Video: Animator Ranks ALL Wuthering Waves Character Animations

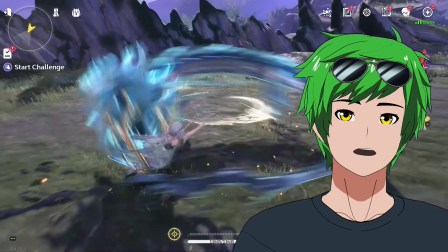A dragon comes out of nowhere, fills the frame, and then follows an arc, like a beautiful arc, which flows directly into the next attack.
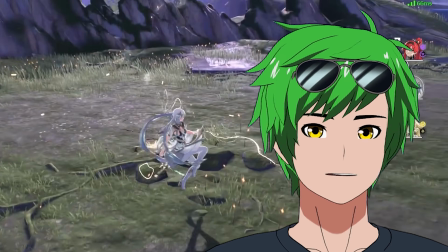Like the anticipation, the buildup to this payoff. Like the dragon's not even the payoff, bro. Like how crazy is that?
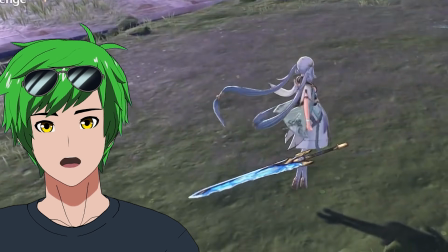The weight on this, by the way, look at this sword coming in and just like slowing down as if it's like going through water.
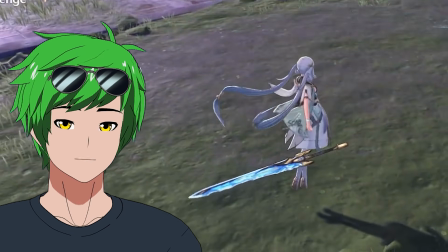It slows down starting from here, which is such an early spot to slow down, and just really lets that momentum carry it through.
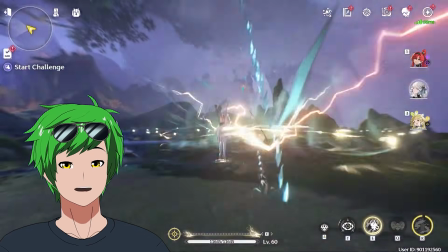What the fuck is that?
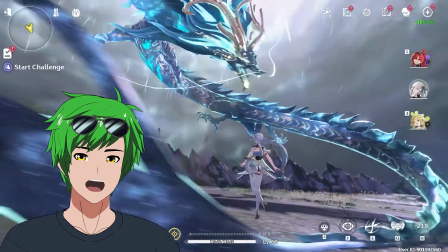Wait, that wasn't her ultimate. What is going on? I don't know.
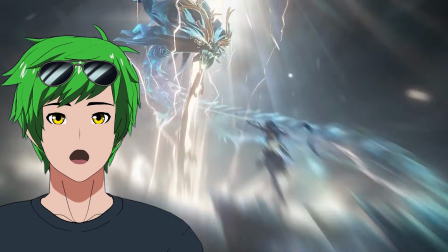I don't know what just happened. This feels like a perfect representation of how an artist would draw it in 2D.
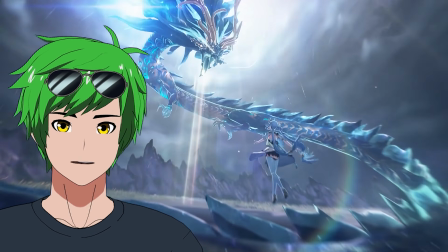So like they're doing a really good job of making these things like feel like illustrations. I'm blown away, honestly.
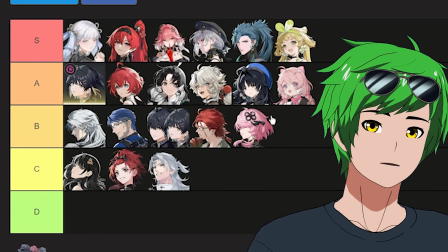Now we have to figure out somehow which character has the best animation.
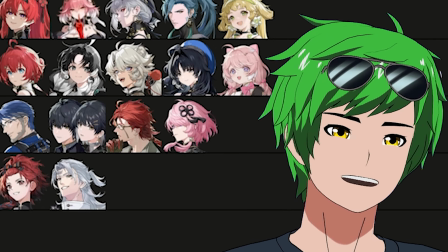It's Jinshi. Jinshi has the best animation, guys. I don't know what else to say. Jinshi did it.
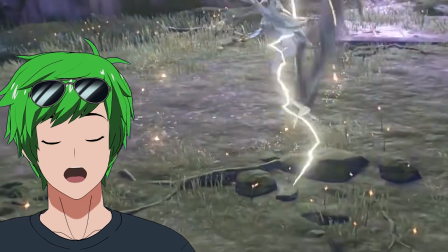She's the best. Everything is just so graceful about her and so creative at the same time. The ultimates just look painted, dude.
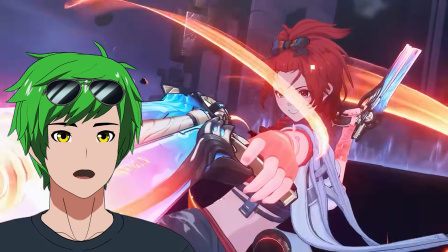I don't know how they do it. It's kind of insane how convinced I am that a lot of these animations are in 2D through like puppet animation when they're actually just 3D models.
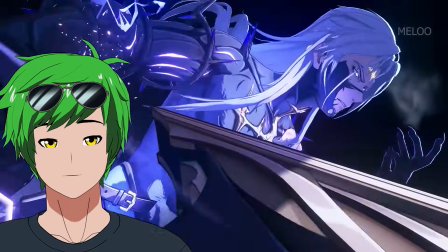They've innovated a lot here and really gotten this to the point where the technology is able to achieve this. I want to give them huge props for being able to achieve the aesthetic that they have in the game. It's absolutely gorgeous. If you guys haven't played Wuthering Waves yet, I can probably recommend it at this point. I think they deserve the love and attention. It's gorgeous, dude. I need to play some more of this game, honestly.